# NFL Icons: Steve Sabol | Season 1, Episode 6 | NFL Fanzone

And to me, it was, you know, eyeballs bulging, sweat spraying, snot flying, you know, veins. Football is a very visceral, passionate sport. And when you play it, those images to me seemed so memorable and they seemed to be in slow motion to me as a player that when we started NFL Films, I wanted to see if I could convey my same feeling when I played to the audience, those same images. And the best way to do that was slow motion, but slow motion was expensive because you'd use up a lot of film.
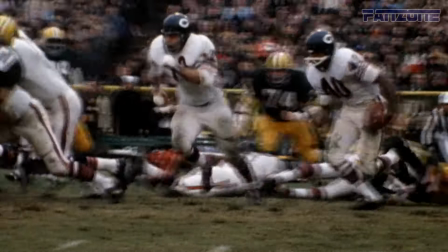13:02 Slow motion was worth every penny.
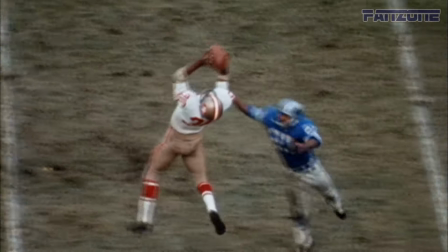13:06 As Ed Sabol used to say, selling overcoats, you remember the quality long after you forget the price.
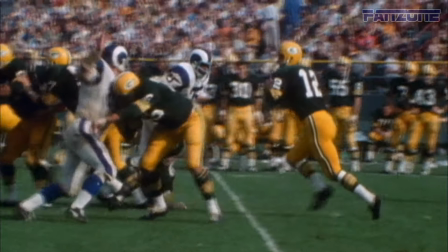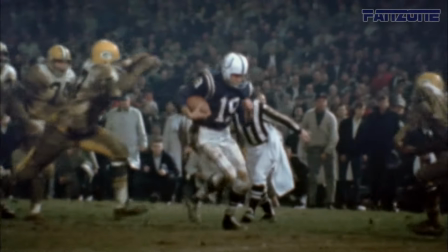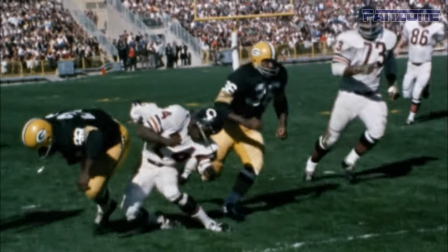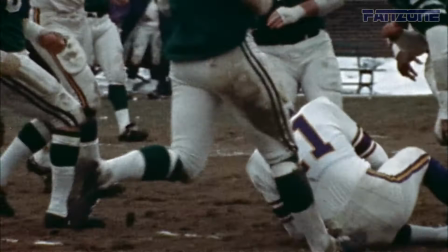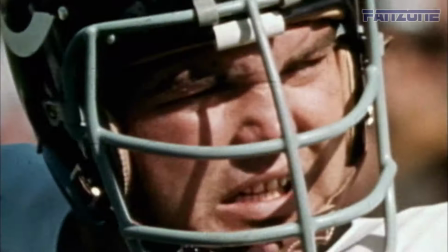13:38 Shoot a telephoto lens, see the faces of the players. There's nothing more dramatic in movies than the human face.
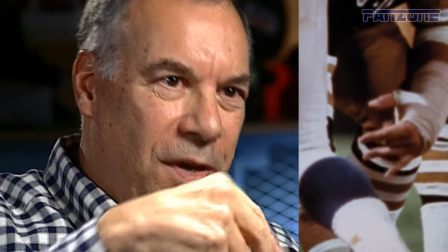13:47 Show the line of scrimmage with the fingers twitching. There's a whole story there.
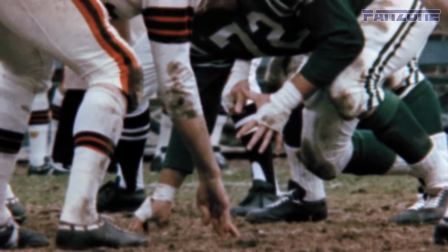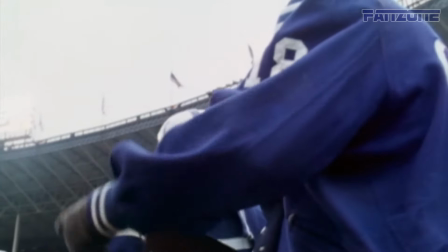13:57 They want this play. You got the one coverage.
Then, of course, there was sound. You got the long shotgun microphones.
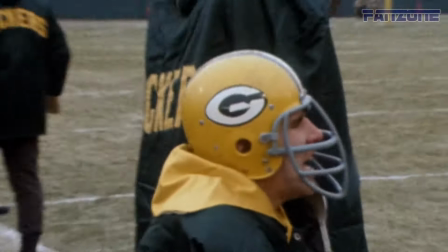14:02 We got them closer to the bench.
Come on, offense, take it to them. All right, woo! Come on, baby.
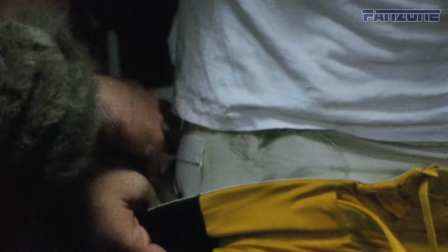14:08 Big play, baby, come on!
So then we said, hey, maybe if we put a mic on one of the players. Nobody'd ever heard what a tackle sounded like before.
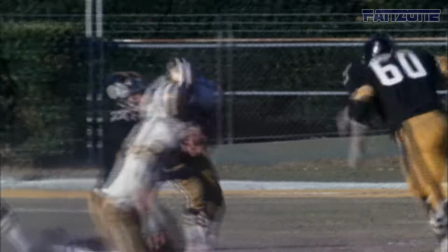So then we put a mic on a coach. That would convey the sense of passion and the visceral nature of the sport.
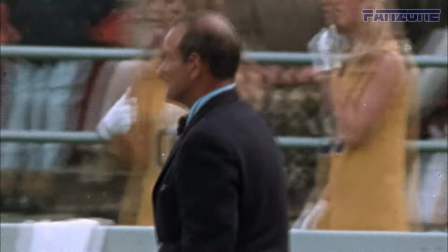14:32 Get out of bounds, Speedy. Out of bounds, you stupid guy!
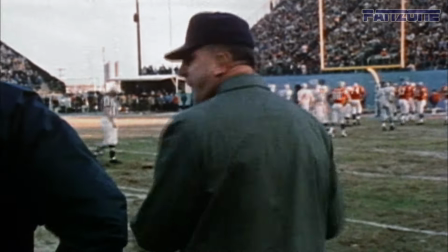14:37 They're killing me, Whitey, they're killing me! Ah, mouth at 20, you couldn't cover me.
It gave you an insight and a look into the game that you couldn't get anywhere else. And again, that was part of our credo, to show you parts of the game that you wouldn't see anywhere else.
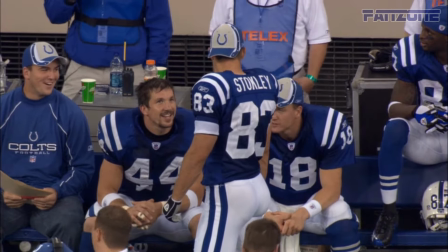14:56 I'm mic'd up. You're mic'd up? Oh, yeah. Shut up. No, I am. They're gonna have it. It was better than Desperate Housewives.
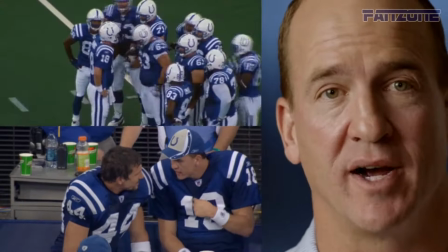15:04 Listen, there's a lot of people that want access, right? But not everybody's gonna get it.
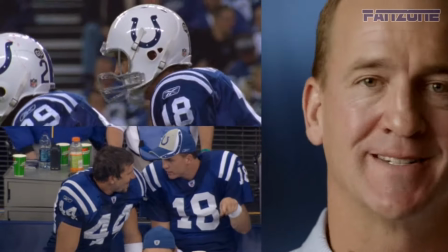15:09 And the reason that NFL Films got access was because of Steve Sabol. I know all the times that I was asked to get mic'd up, always my first reaction was, you know, it's a big game today, knowing that I'm mic'd up, knowing that I have to think about what I'm gonna say, what other players might say to me, it's just gonna be a distraction.
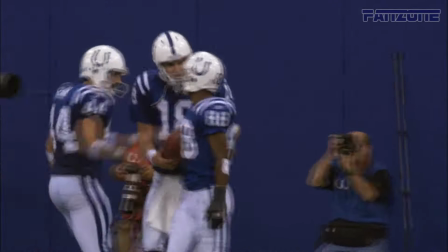15:32 And all that was eliminated once I got to know Steve,
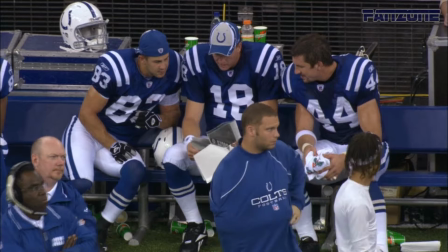15:35 that nothing that a player says to me that might be embarrassing for that player, it's never gonna be heard.
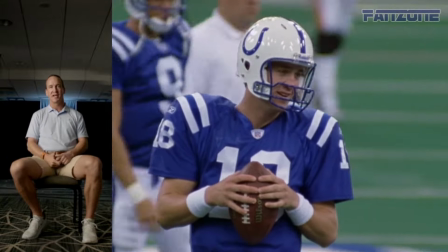15:43 It's never gonna be shown. He was gonna protect the integrity of the game because of how much he loved football, how much he cared about the game.
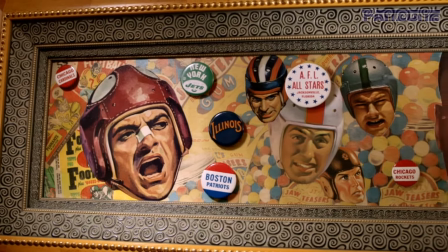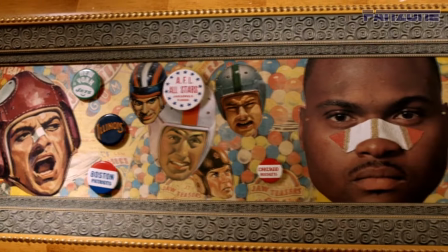15:57 When I was in art school, one of the things that I learned,
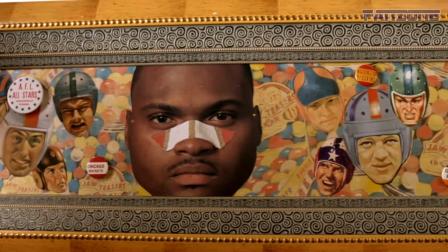15:59 my art teacher used to say that composition is the blending together of unequal parts.
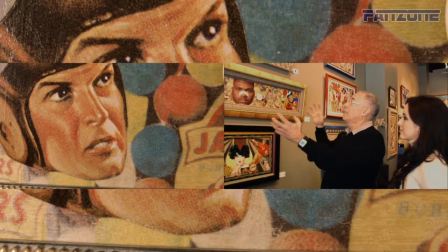16:06 And I always think that's interesting, to take as many different things and see if you can construct something that's sort of pleasing to the eye or tells the story.
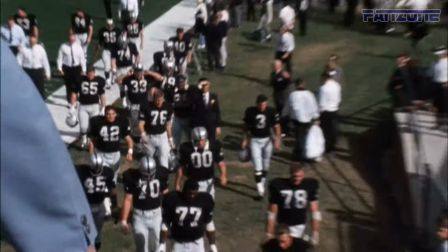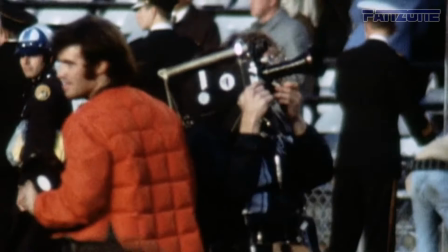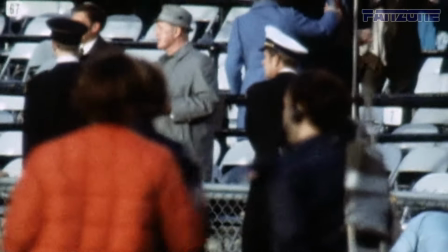16:27 I think my background in art affected my ability to make football films.